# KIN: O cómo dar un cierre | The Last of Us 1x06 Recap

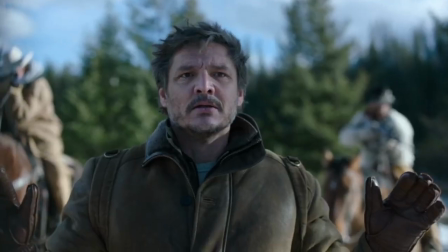701s
Fíjate, amenazante la cara de Ellie Tremenda Y acá, Ellie hizo un plano sostenido Sobre Joel Tenemos un plano generando tensión Que no sabemos que está pasando, no sabemos si el perro le está olfateando Aparte el perro está gruñéndole A Ellie, ¿no? Al igual que a Joel antes de olfatearlo bien Pero la tensión se corta Fuera de cámara con el sonido De Ellie sonriendo Ellie,
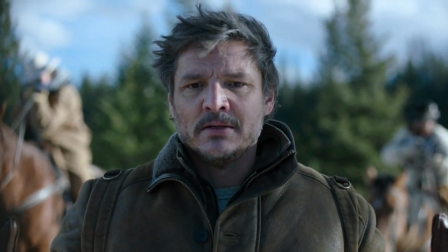726s
que mientras Joel Está cagado en las patas, que no sabe qué es lo que va a pasar porque realmente se siente completamente indefenso sin poder hacer nada porque él aparte ya largó su rifle por las órdenes que le dieron si despedacan a Eli pierde todo y él sabe que no puede Joel está luchando contra la impotencia a ver, tuvimos un primer acceso de Joel una especie de ataque de ansiedad que tuvo cuando Eli le dijo, mirá que es igual a que da yo me muero acá también tuvimos una segunda falencia en Joel que no pudo cubrir las dos guardias Se despertó viendo a Eli Que tenía el rifle de él Que él le dijo Tendrías que haberme despertado igual No importa Y acá vemos otra falencia Una tercera falencia
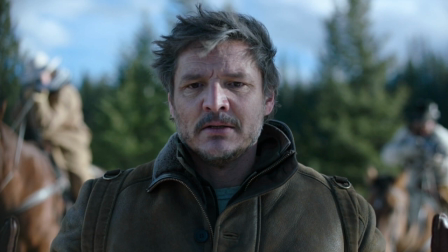766s
En la cual Está a punto de generar Que Eli La despedace un perro Que
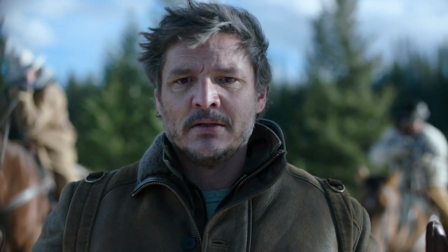771s
podría llegar a ser la pelota Porque ella está infectada Pero La tensión se corta
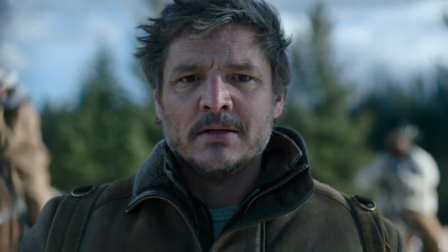776s
Se corta Con el sonido De Eli ¿Ven? Mirá la cara ¿Ven?
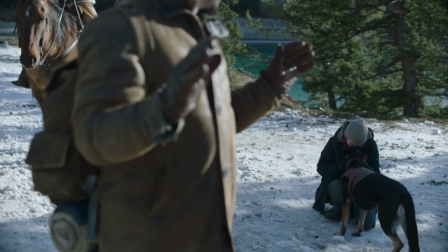781s
Y de repente Ella estaba contenta con el perro ¿Ven? ¡Ella sí acaricia al perrito! Aprende yo el Caramba Bueno, en fin, la cuestión es que Este momento fue manejado con una atención absoluta Pero además, vimos ya la Tercer falencia de Joel En el episodio, cosa que después Van a agarrar y Al habernos la mostrado, vamos a ver Que Joel va a explicar a otro personaje Más adelante esto mismo Sumándolo de Henry y demás, ¿no? Así que, loco Volvemos a La buena realización audiovisual Acá, ¿sí?
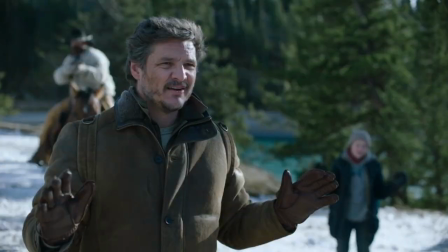814s
Bien, Joel va a decir Que él está buscando a su hermano Y que su nombre es Joel
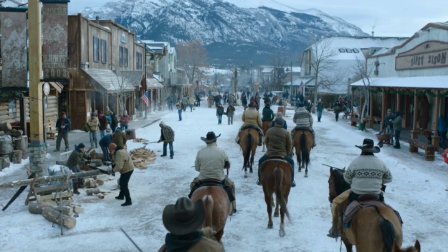820s
Eso hace que confíen en ellos Lo llevan al campamento O a este establecimiento Y vemos tipo Wild West Lejano oeste Por cierto, están al oeste del río Por eso el viejo les decía que se vayan al este
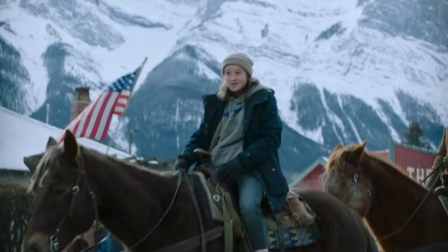833s
Vemos que hay toda una comuna acá Y en donde realmente acá está finalmente Tommy Ahí lo vemos a Tommy Ayudando un poquito a construir algunas cosas
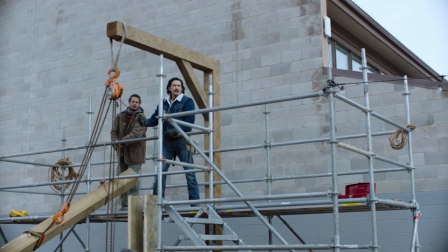844s
Mirá acá era Joel ¡Tommy! Ahí está Tommy, sí, sí, sí, sí, sí, ahí está Gabriel Luna, es Tommy, señoras y señores, se han reencontrado finalmente. Esto, esto era el objetivo primario de Joel a lo largo, desde el principio de la serie, ¿no? Después de la muerte de su hija y demás, el objetivo de él es encontrarse con su hermano. Tiene un objetivo secundario que es lo de él, sí, pero su objetivo primario era este. Y este marca una parte del final del recorrido de Joel Una parte que ni él entiende que realmente no era así Vamos a ver que se encuentran
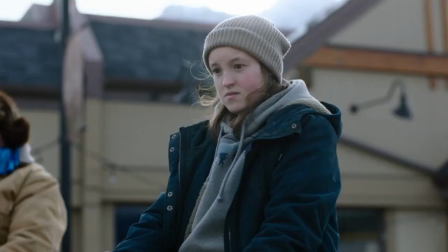880s
nuevamente Y que les empiezan a mostrar cómo es realmente la comuna Eli acá miraba desde el caballo Porque Eli sabe que acá ya está Para Joel se terminó el camino Ya fue, se acabó, se finí Así que bueno,
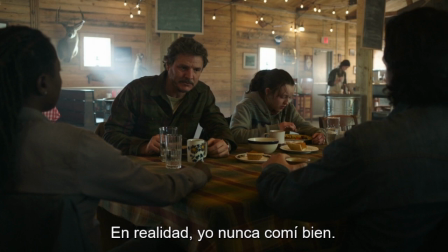894s
les dan un poquito de comer Medio como que Joel le pide a la muchacha esta Que lo llevó al asentamiento Que les de un momento para la familia Y el hermano Tommy le dice,
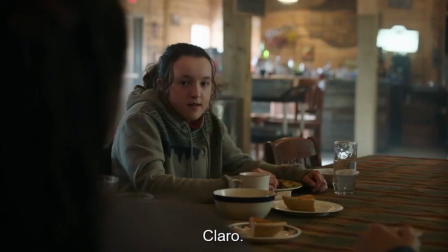902s
mira, ella también es familia Estoy junto con ella, ¿no?
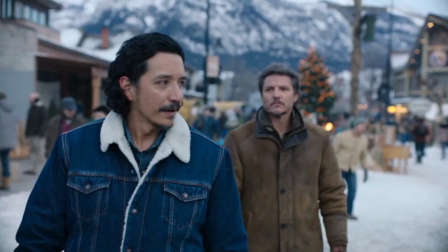905s
Así que bien, más allá de las actitudes De él y demás, van a empezar a presentar La comuna, que es una comuna Comunista, ¿no?
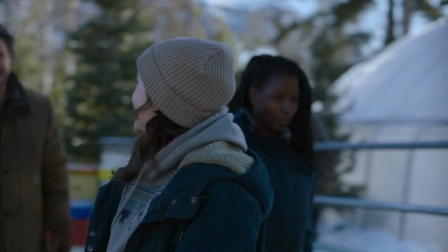912s
Dicen que es comunista Pero bueno, en fin, sí, es compartir todo No hay una especie de gobierno por sobre todo Lo demás, etcétera, ¿no?
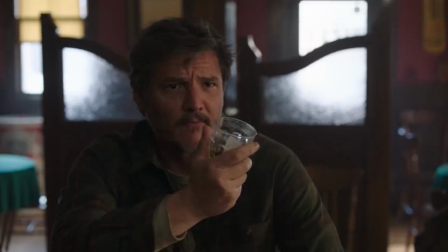918s
Vemos que Están prosperando, que van bien y que por lo general Están buscando armarse una mala fama Solamente para que nadie les Le rompa los quinotos, ¿no?
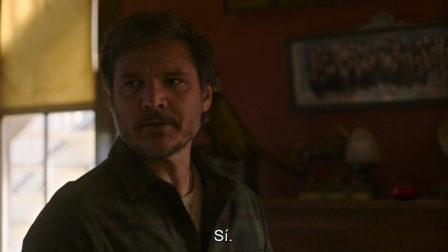926s
Así que acá Viene el momento de los hermanos El momento de la charla entre ellos Mientras Eli se va a vaciar y todo
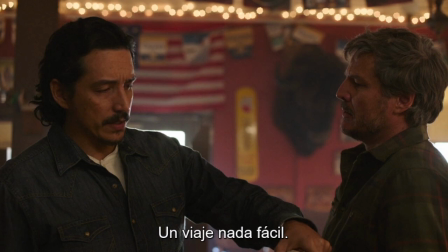934s
Tenemos el momento de los hermanos Y es acá Es acá en donde Joel Bueno, Tommy le dice a Joel Que las luciérnagas tenían Un establecimiento en la Universidad de Colorado Que está a una semana de viaje en caballo Y demás Y Joel le empieza a decir